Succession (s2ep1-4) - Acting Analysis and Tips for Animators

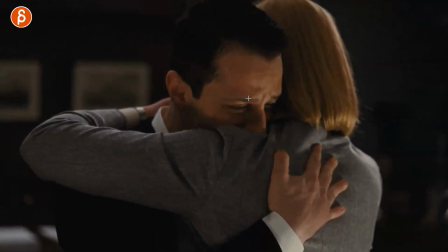embrace the hugging the caressing and if you're watching this is great moment of just that moment here where he actually sobs it's like one little
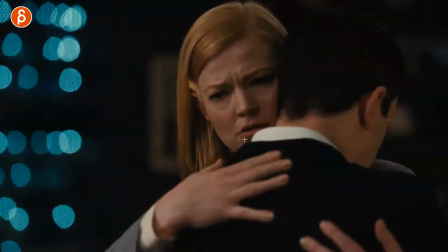sob and then she really realizes this is not good this is what's going on think about this in terms of if characters embrace in your scene,
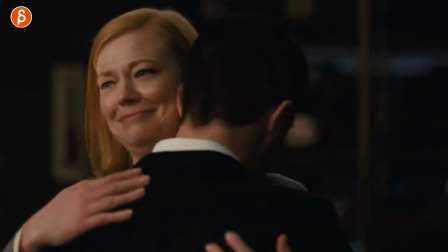how do they, again, interact? Like anything where, not just an expression, but is it a tap?
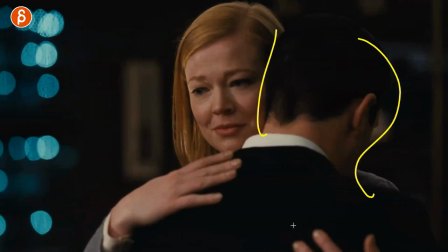Is it a hesitation? Is it a long hold? All of that is going to tell us how they feel, and it's going to add layers to your performance.
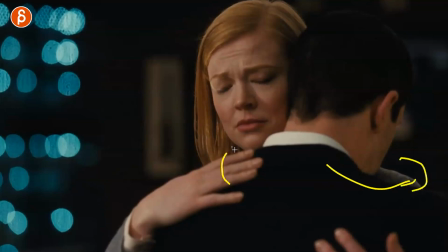So it's not just I'm moving, and I've got to move my IK arm or FK arm, and think about constraints, and this is the move, and that's it.
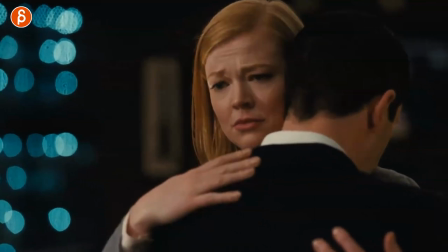But always think about what does a gesture mean? What does timing mean?
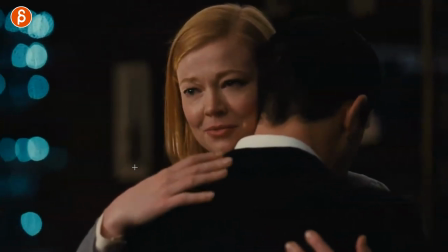Like in this case, tap, hold. That hesitation and that look, that combination is all of that.
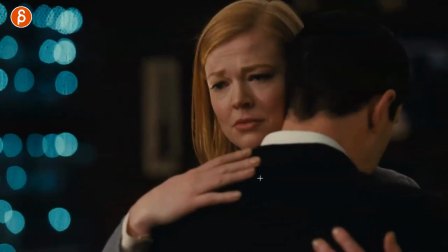It's always so super important to think about every single move, every gesture, every look and how long things are taking.
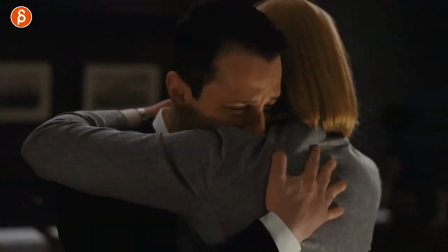And it's a pain to think about as an animator, but you got to go and think about that frame by frame.
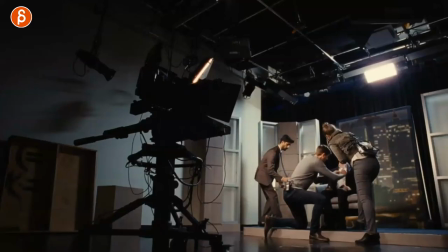And actually sticking with him, so this is episode one, he has an interview and this is a great thing of this massive imposing prop. And he is attended by tons of people. And this is something for you to think about in terms of sets. this is not what i want to talk about but now that i'm seeing this is really great that
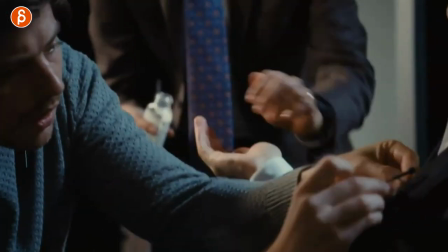massive overtaking camera that leaves him really tiny and alone but you can see this later too but the main thing i want
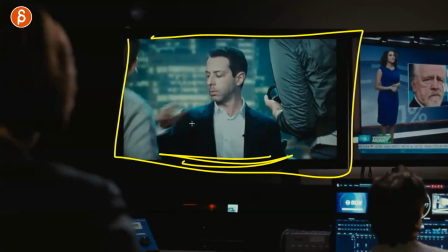to talk about is this as we can see a certain area cut off and that's all we can see of the character but then as it continues and it's
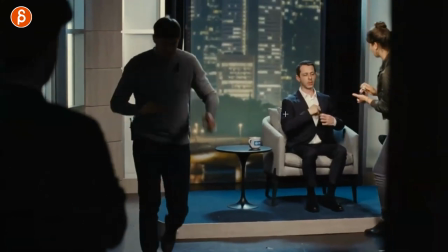a great moment through here you can see this here he sits down gets ready and we're starting to cover the character with her in
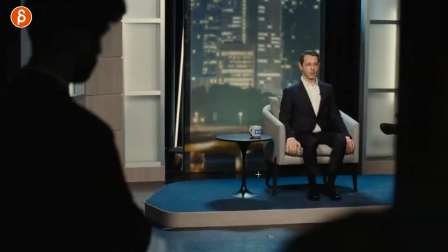him and then look at how we reveal him and you got this he's this little boy he's just it's almost like he's on roller coaster
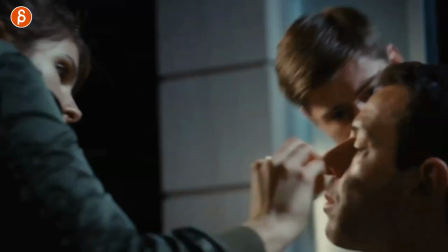and he's just he's afraid and i love that contrast of or kind of that reveal of well there's one way this is how we perceive him but in
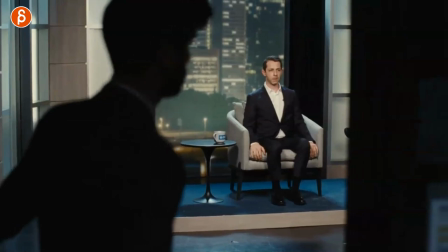reality he's actually more like this and i love this too when he goes away and as this guy crossing the the camera here look at his eyes he
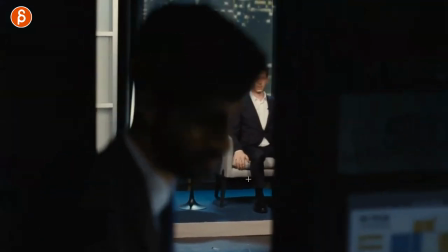just looks at it's almost like look for help i'm alone don't leave me oh it's such a great moment and again the differences of we
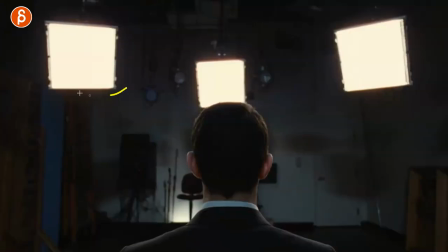are like this that's what we see and you can pretend to be all okay and then here that's the the blinding lights this is almost star trek there are
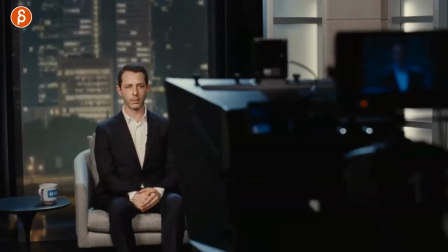four lights anyway but i love this here all of that just seeing the different changes of of how nervous he is all of that
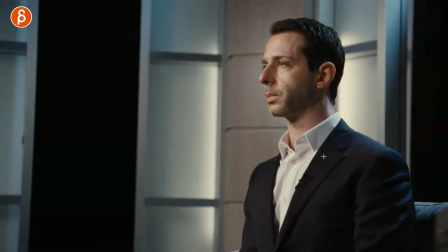the preparation this is something else for you to think about maybe your character is in an interview or somewhere with an audience and then your lip sync right you can have your lip sync here and then that beginning as long as you have some ambient noise that matches the rest room tone wise
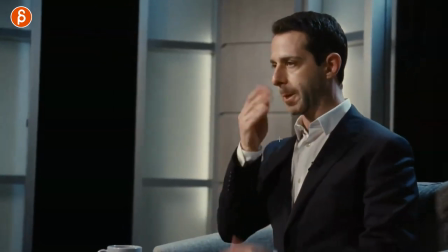and everything you can start a shot like this i love this all that getting ready okay and then it could
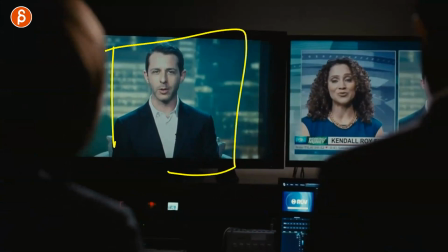cut to the interview where at the end it could be like this and now suddenly he's confident but we know that's not really what's going on you can see this later too is
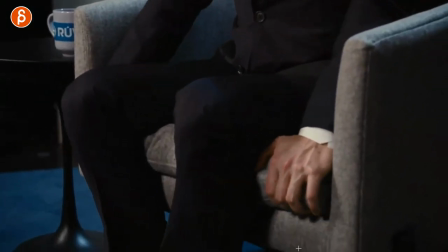they make an extra point here of showing this the nervousness it's so good but also again in terms of sets i love how he is just
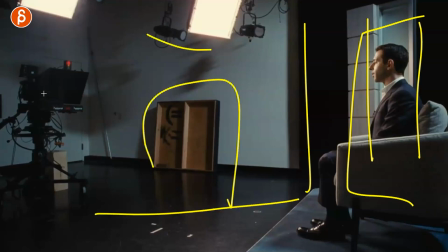so tiny in here in this massive it's all fake this empty room and just this watching him that whole setup is great but again i love this
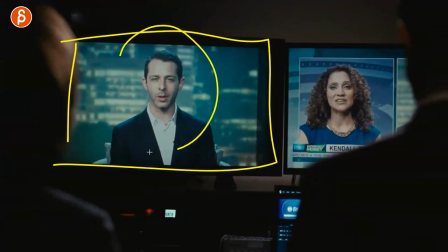as an idea for a shot if you're doing a lip sync where we're showing something and that's again the face can lie but
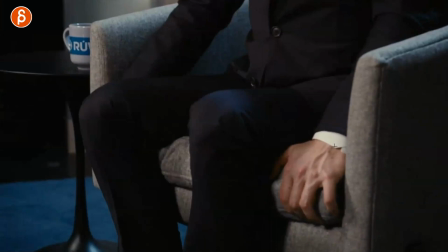the body's going to tell you the truth so the subtext here in him being nervous you can show it through something like this and it doesn't have to be a
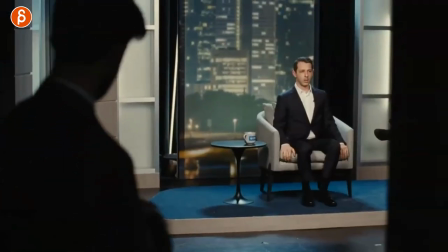tilt down revealing the hands it could be just something like this as a pose where we go back and forth between you know people in the audience
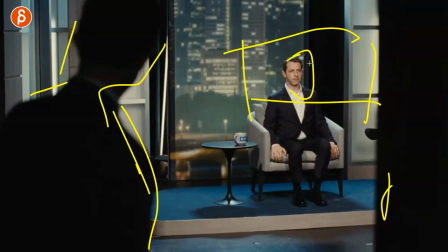or someone in the set and then we cut to this where we see the confident thing and go back seeing actually the full body language of
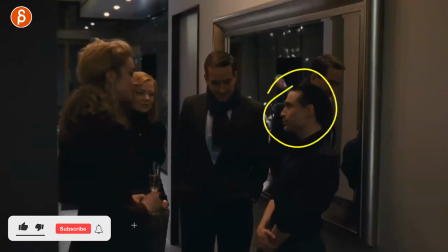what's really going on with him this one is mainly about roman the character roman here he's just so great that actor
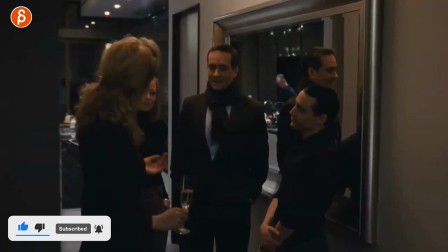halkin is so good it's this thing it's a simple thing but she goes all right let me show you around and look at him